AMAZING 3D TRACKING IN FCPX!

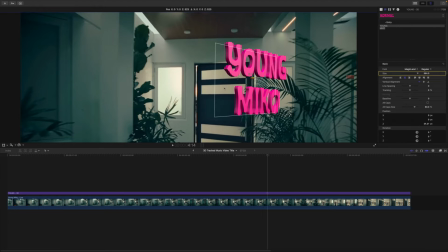That only moves it up and down. Blue moves it on the z-axis, and then red is the other one. And if you click on just the actual text itself and move it, you're going to actually see that the perspective changes, and that actually has to change to make sense with the camera, right?
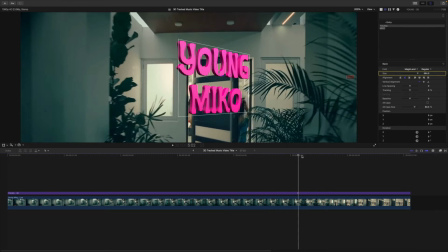That's honestly one of my favorite things, is the ability to move it without having to change any of the keyframes.
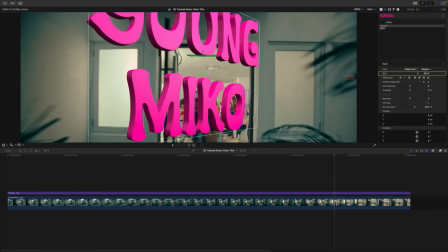So we're gonna click on this, and we're gonna rotate it the other way. So we're gonna use the green, and we're gonna rotate it like this. So I'm gonna rotate it just a little bit, because we do wanna show a little bit of that 3D font.
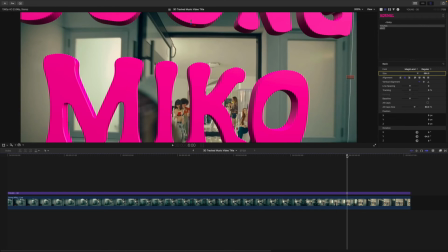So this looks good. I wanted to go through the U though.
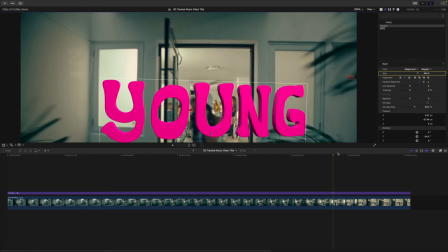So I'm gonna click and drag and move this whole entire block down, making sure that these are even left and right sides.
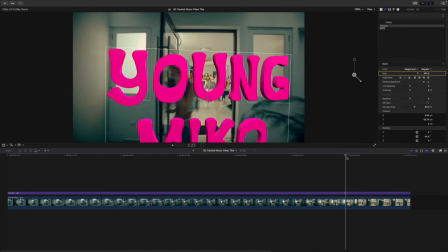and I'm kind of just going back, and you're going to see that it's still staying in place.
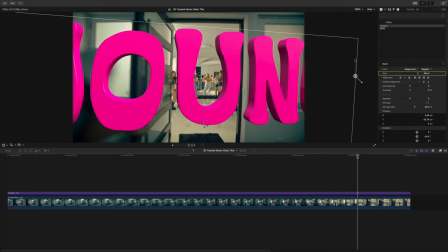Like, it's not moving anywhere. It's not jittery or nothing like that, which is really cool.
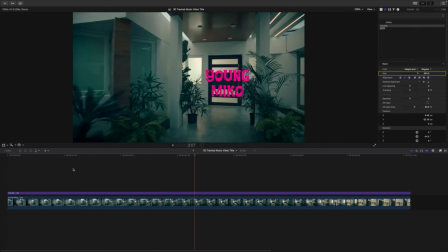So now if I go back and push play, it's going to stay in place the whole entire time, and it looks incredible.
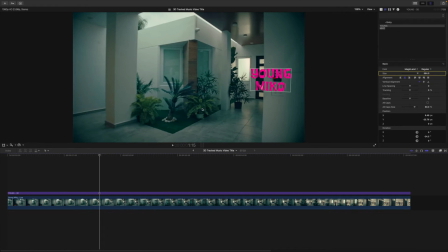Now, we have to, of course, create a mask so that it appears like it's coming out of the wall.
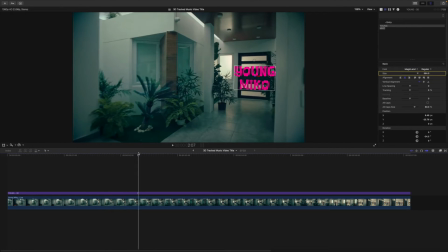You don't have to do this. This is totally optional if you don't want to. Like, you can literally start it right here and avoid having to use the mask.
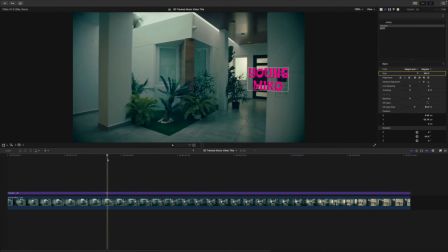But let's be honest, I think adding a mask just makes everything look way, way better.
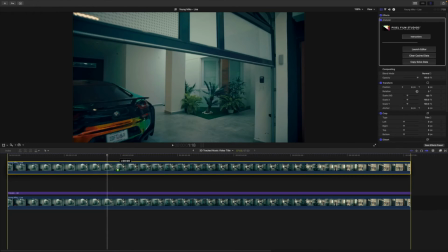So I'm going to hold option on that bottom clip and just drag right above our 3D text or title.
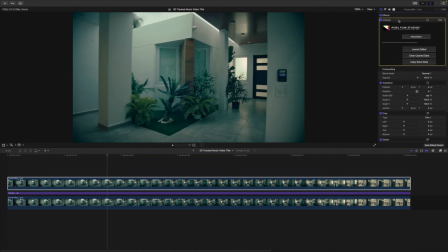With the top title or video selected, I'm going to delete the analyzer and just go over to the effects. I'm going to go to masks and add a draw mask, and I'm going to add the draw mask right here. So click once here and here.
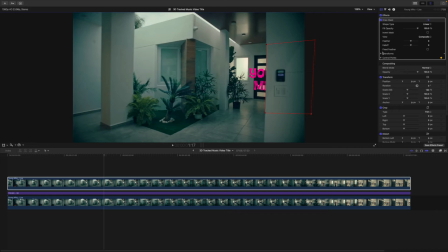Now, if you go to control points and we add a control point there or a keyframe there, and under transforms, we add a keyframe next to position. As you go back using the left arrow key, you're going to click in between the red line and you're just moving it.
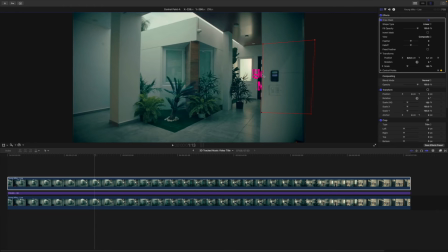So you're just going, pressing left on the arrow key and moving this box as you need. So you're going to see it's now tracked. So we need to do the rest. So about here.
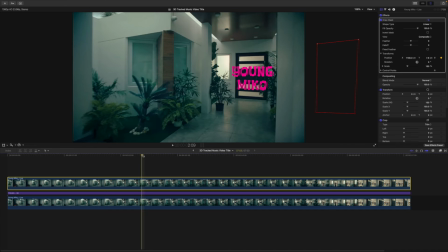And then once it shows the entire text, you can just move the text out of the frame, like over here.
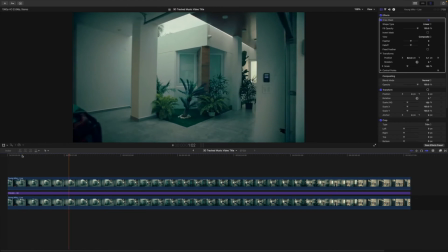So now if I go back and push play, it's going to appear out of the wall just like that.
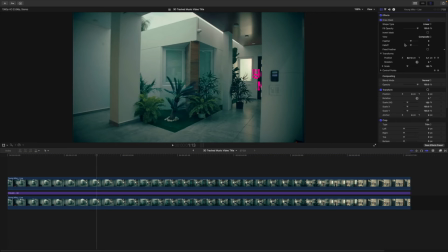And it honestly looks more realistic this way. And if I enable the feather here just a little bit, it makes it even more realistic, as you can see.
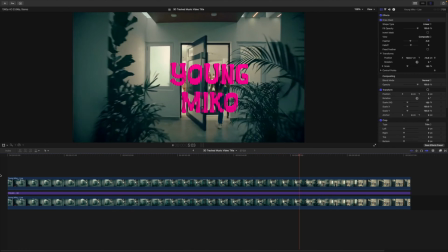Young Miko. And then it's going to go through and go through the text just like that.
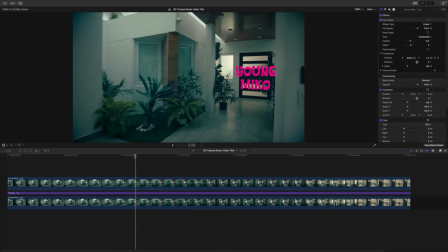It looks so, so cool. You can add the plastic cup. You're just going to do the same exact thing for that.
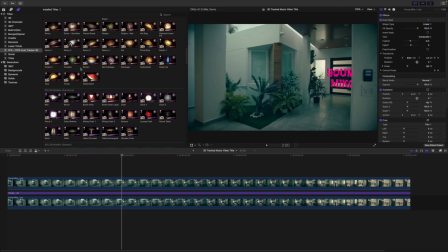Let me show you. Just go and select any object. It doesn't have to be the title. But for this one, I'm just going to show you guys how to do it with a plastic cup. So just drag that above.
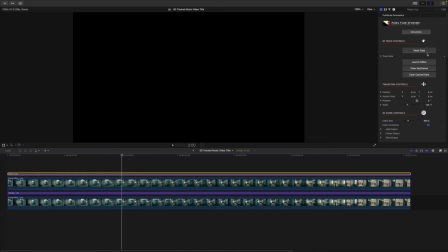It acts as a title. And then we're going to go over to the plastic cup. Go to the first clip, right, and click copy solve data.
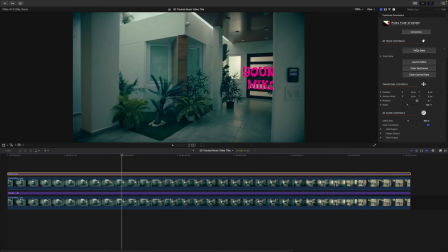Go to the new effect that we want to apply it to and click on paste data. Then click on launch editor, and then you're going to select your new points.
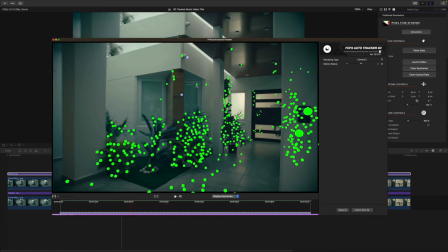I want this one to stick to this wall, so I'm going to select these three points, and I'm going to click on export data.
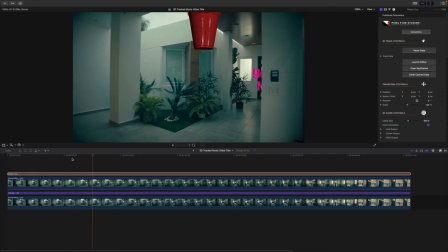Close the window, and you're going to see it kind of sticks to that like area that we selected, but we're going to make this way smaller.
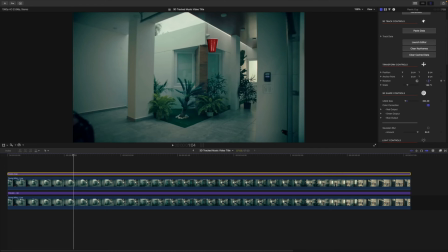So we're going to make this 3D shape size small. We're going to rotate this and kind of play around with the transform controls over here. All of these parameters can be adjusted. You know, you can add a floor reflectivity, you can add a shadow, and you can change the lighting and all of that stuff.
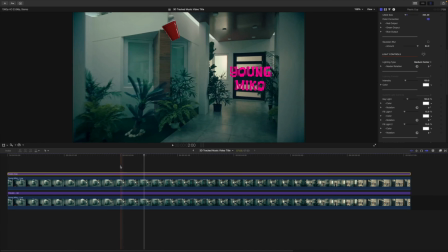But for the lighting, I'm actually going to change this to medium center, works fine. You can also add a mask right here if you really wanted to.
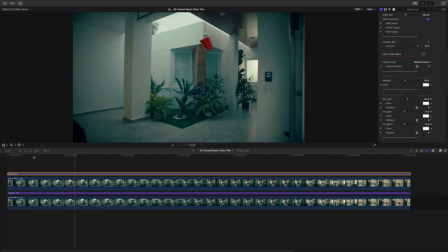That will look incredible, actually. I'm going to push play and it'll just kind of stay in place like that.
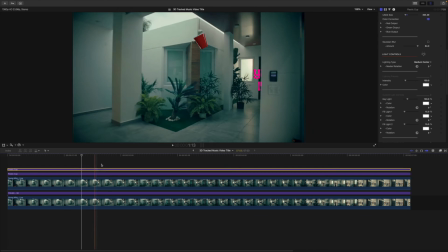And then you can do another one if you just hold option and then you go and click on launch editor.
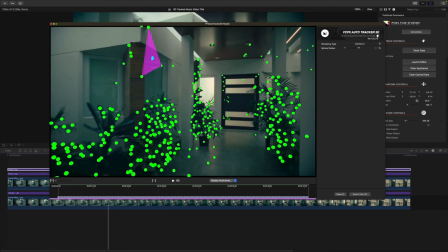We're gonna just gonna add another point to another area. So maybe on this other side, we can add these three points and click export and click confirm.